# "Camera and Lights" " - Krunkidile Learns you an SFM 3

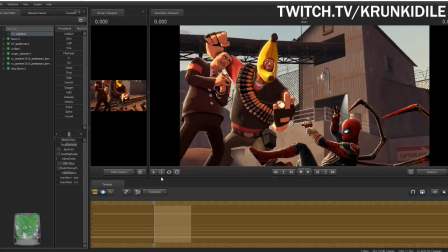[8:09]
well something like this not too much not too little we don't want to cover everything but we want to be noticeable there's one more thing i'm going to show you how to do because uh i'm i'm gonna show you how to go above and beyond it's not even that hard to do we're
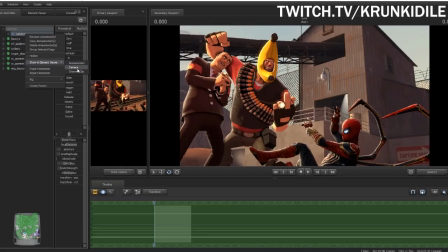[8:23]
gonna right click on the camera go to show an element viewer go to camera click on that and it'll show you the basically all the things having to do with the a more in-depth sciency version of the uh camera you can see everything is now in values if you knew what exactly
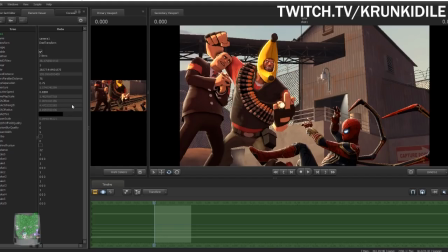[8:41]
what value you wanted to apply to it like if someone was like oh cool that's that post looks really great what was your aperture at oh my aperture was 1.5740740299
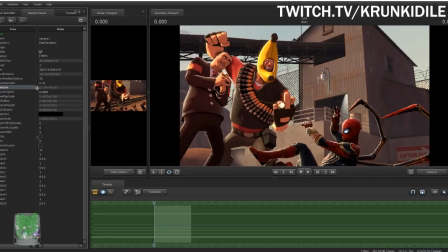[8:55]
that means nothing to me but and also i apparently can't change it if you want to actually change it you can double click on aperture and then change it there but it you know whatever but here the thing that i really only mess up mess with here is ssao tint
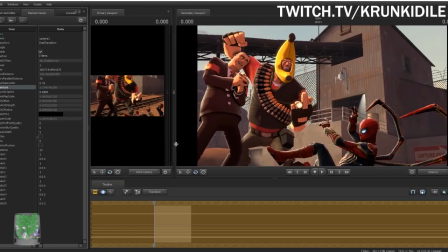[9:13]
um if you're an artist you know about uh shading with black and how a lot of times you don't want to do that you want
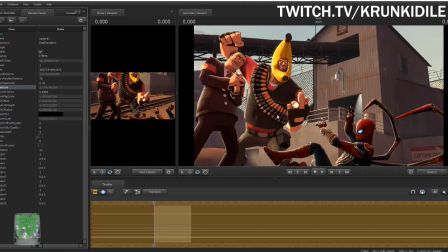[9:21]
shade with a darker color than like just a slightly darker color sometimes depending on the strength of the shadow um you
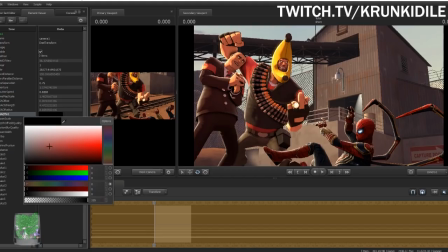[9:32]
click on this and it'll bring up this thing that will show you a basically a color wheel you can go through here and see all the different colors and you can pick through here usually what i go for is kind of an off red and this will change the color of the uh the ssao completely usually i want to go
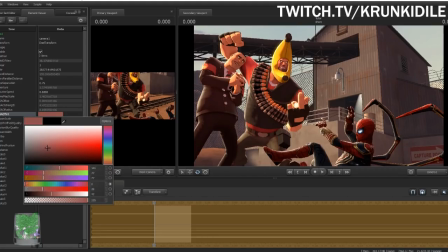[9:51]
somewhere like here to where red i choose red because it's it's a common skin tone between all the tf2 characters uh but we also want to complement spiderman so we'll go with
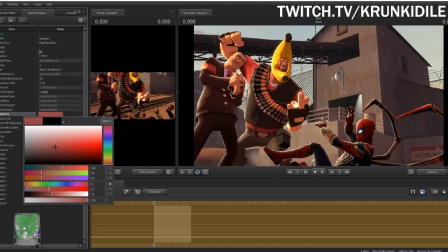[10:07]
like kind of a dark red it can change based on what whatever looks good to you do i get something that like looks like it's it's you're shading the skin like i'm looking at this part of heavy's head like up here
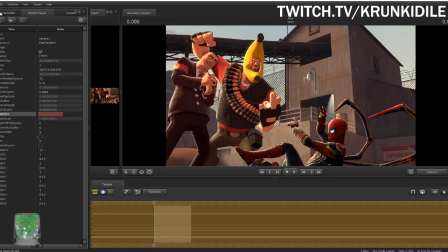[10:21]
that's what i want so i've gone with this kind of off red sometimes if you want something to be a little bit brighter you can go with that sometimes that can look
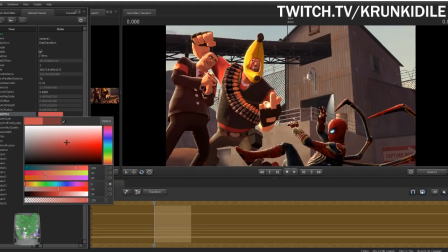[10:29]
good sometimes you can go with like a like a lighter you don't really want to be intense because well sometimes maybe you want it to be but here i don't want it to be intense there's a thing i want to be light like
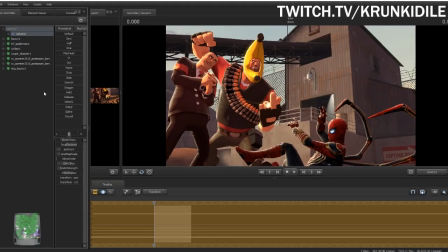[10:45]
like here okay we want to make sure we do that before lighting because it's very important
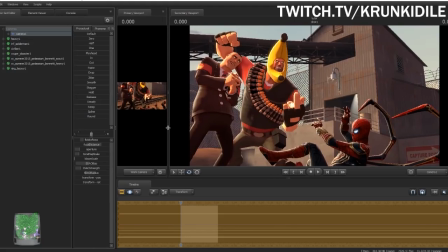[10:52]
now another thing i'm again going to get into uh yeah um so i'm gonna get into something a bit again a bit more complex but that's just because I want you guys to make really,
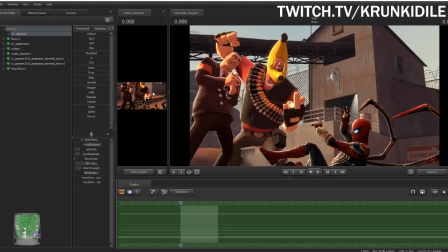[11:10]
really primo pictures. Oh, I can't do that because of Heavy. Hold on, let me just...
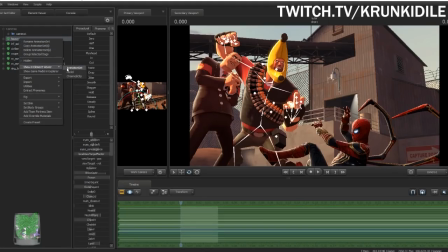[11:17]
Let me
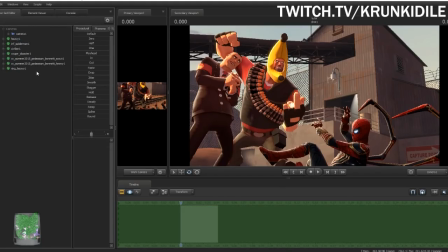[11:23]
just... Alright, so lighting this is going to be a challenge. Hold on, let me... Does this guy have it? Yeah, he has it. Alright, so let me show you something that I do.
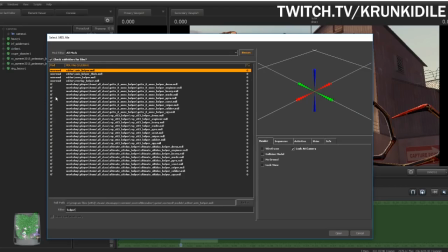[11:41]
We're going to go into Element Viewer, Model, and we're going to go to Helper. doesn't have to be this i just like to use this this is just a this is the model for a tool that is used within development for games
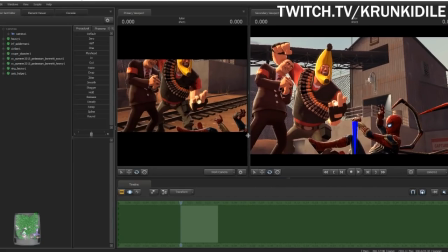[11:54]
but we're going to take it and we're going to